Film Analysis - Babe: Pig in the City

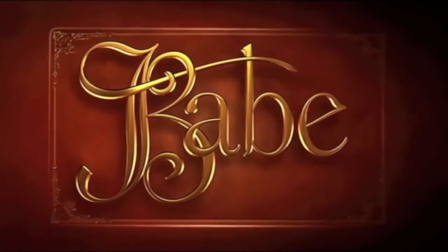0:00 George Miller's movie, Babe, Pig in the City, follows an award-winning pig and his master on a journey to the city to save their farm.
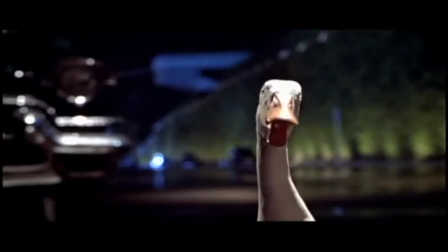0:08 To accurately convey the true differences between the farm and the city, Miller uses mise-en-scène to portray the two ways of life.
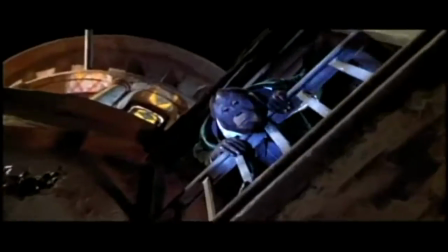0:15 According to our textbook, Looking at Movies, mise-en-scène literally translates to staging or putting on an action or scene.
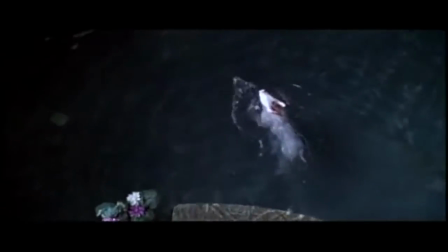0:22 The term refers to the overall look and feel of a movie, the sum of everything the audience sees, hears, and experiences while viewing it.
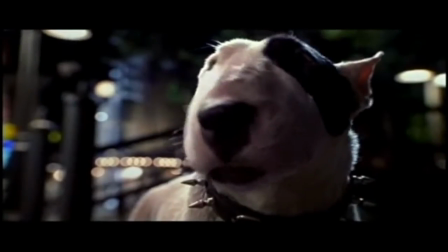0:32 Composition, as defined by the textbook, is the part of mise-en-scène that deals with the organization,
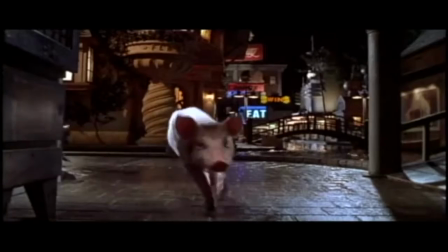0:38 distribution, balance, and general relationship of stationary objects and figures in a frame.
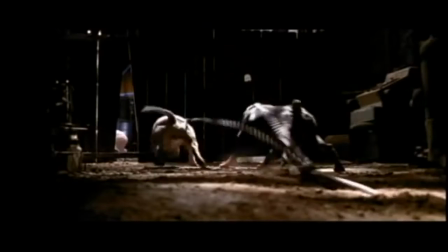0:43 A figure can be any significant thing that moves on the screen, such as people, animals, or objects.
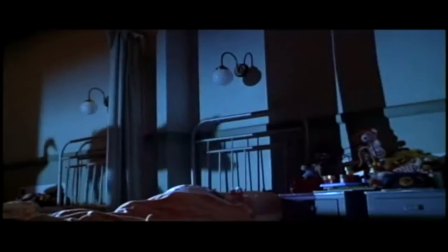0:49 The composition can also be the use of light, shade, line, and color within the frame.
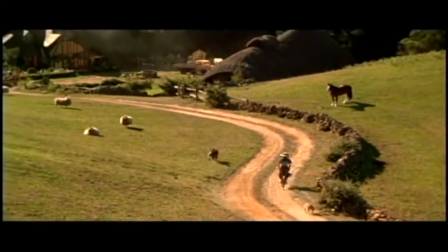0:56 In Babe, Pig in the City, the composition of the farm utilizes vivid colors,
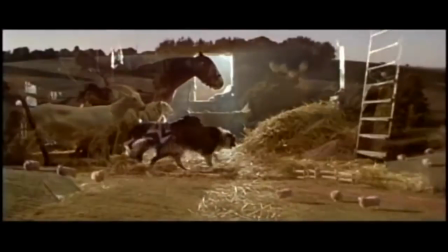1:00 bright natural lighting, and shows lots of empty, lush land surrounding the farmer's home.
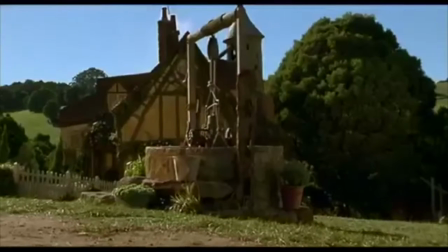1:06 It is difficult for a viewer to determine the time period of life on the farm because of the simple, peaceful way in which it is portrayed.
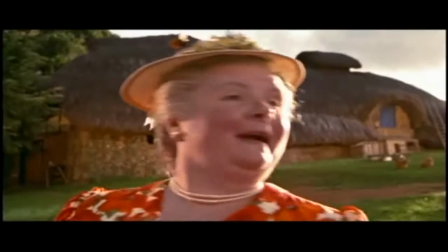1:13 It is not until two bankers, aliens to the farm, show up in their dark suits and threaten to take the farm if the owners cannot pay for it anymore.
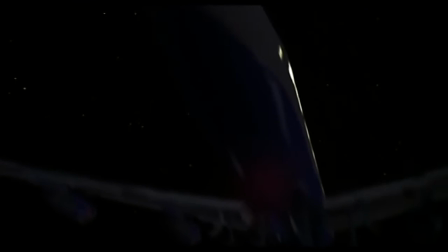1:22 To raise money for the bank, Babe and his master's wife travel to a place only referred to as the city.
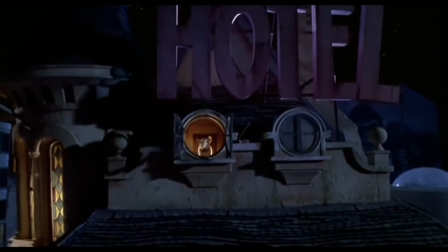1:29 When in the city, the mise-en-scène changes dramatically to a sharp composition with dark lighting and a gloomy atmosphere.
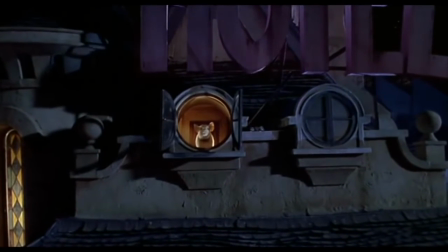1:36 In one scene, Babe is looking out of his hotel window at the city while the narrator discusses how Babe's memory of the farm was beginning to fade.
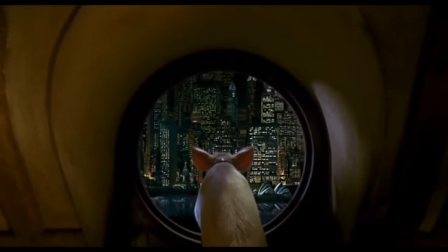1:45 As Babe looks out the window, he is surrounded by tall buildings, bright man-made lights,
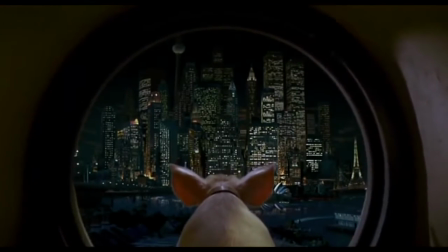1:51 and mechanical objects, all of which differ drastically from his average view on the farm.
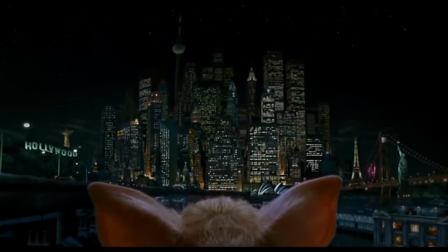1:56 The differences between city life and farm life are explained through the actions of the characters from each setting,
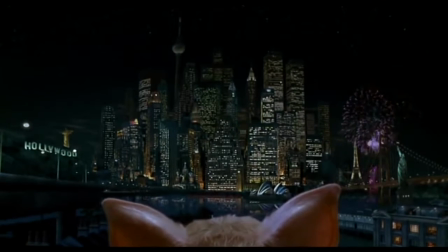2:02 but also just by pure analysis of their individual compositions.
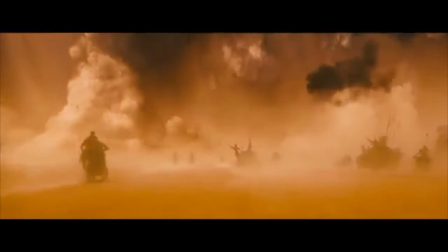2:06 George Miller, the director of Babe, Pig in the City, is known for his stunning visual components of his films.
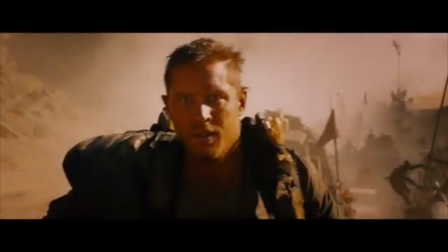2:13 His most recent movie, Mad Max Fury Road, has already won over a dozen awards and is nominated for 10 Academy Awards, including Best Picture,
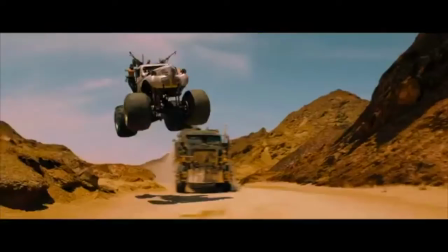2:21 Cinematography, Costume Design, Production Design, Makeup and Hairstyle, and Visual Effects,
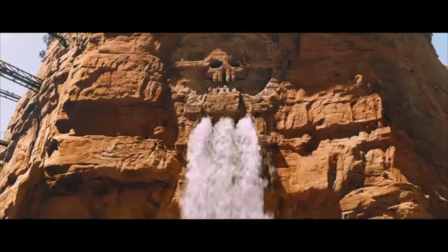2:27 all of which directly relate to the mise-en-scène.
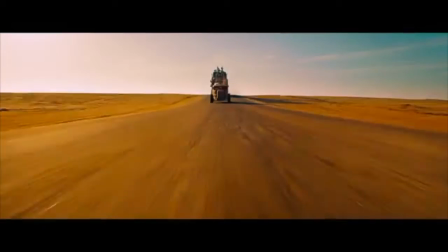2:30 In an interview with Vulture magazine, Miller states that he finds it very important that there is a strong aesthetic to his movies.
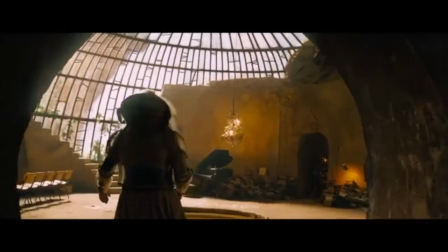2:37 Specifically in his post-apocalyptic Mad Max world, given enough time, people, no matter how impoverished, will still have an eye for beauty.
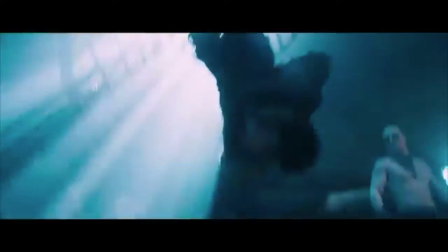2:45 Although it seems strange that director of the Mad Max series could turn around and also create something as family-friendly as Babe or Happy Feet,
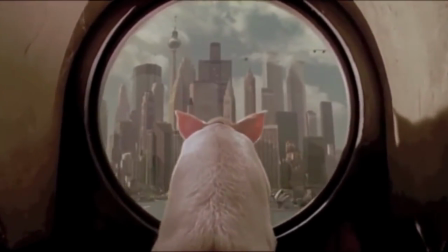2:53 Miller stated in another interview that he doesn't see a lot of differences between those two films,
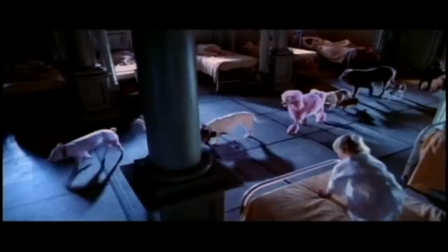2:58 really. They're basically, he's trying to tell good stories. The fact is, it doesn't really matter what medium there is.
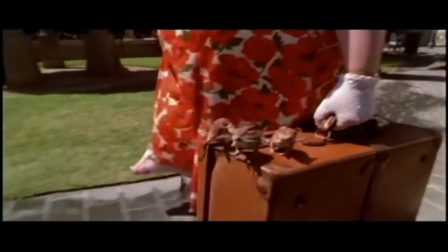3:05 Whether he is trying to show the values of city life versus farm life, or simply the desolate ways of a post-apocalyptic wasteland,
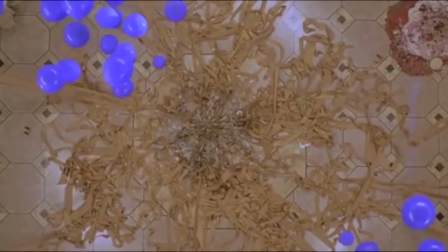3:12 George Miller utilizes composition and mise-en-scène in his films to convey the larger picture of his stories. That'll do, Peggy. That'll do.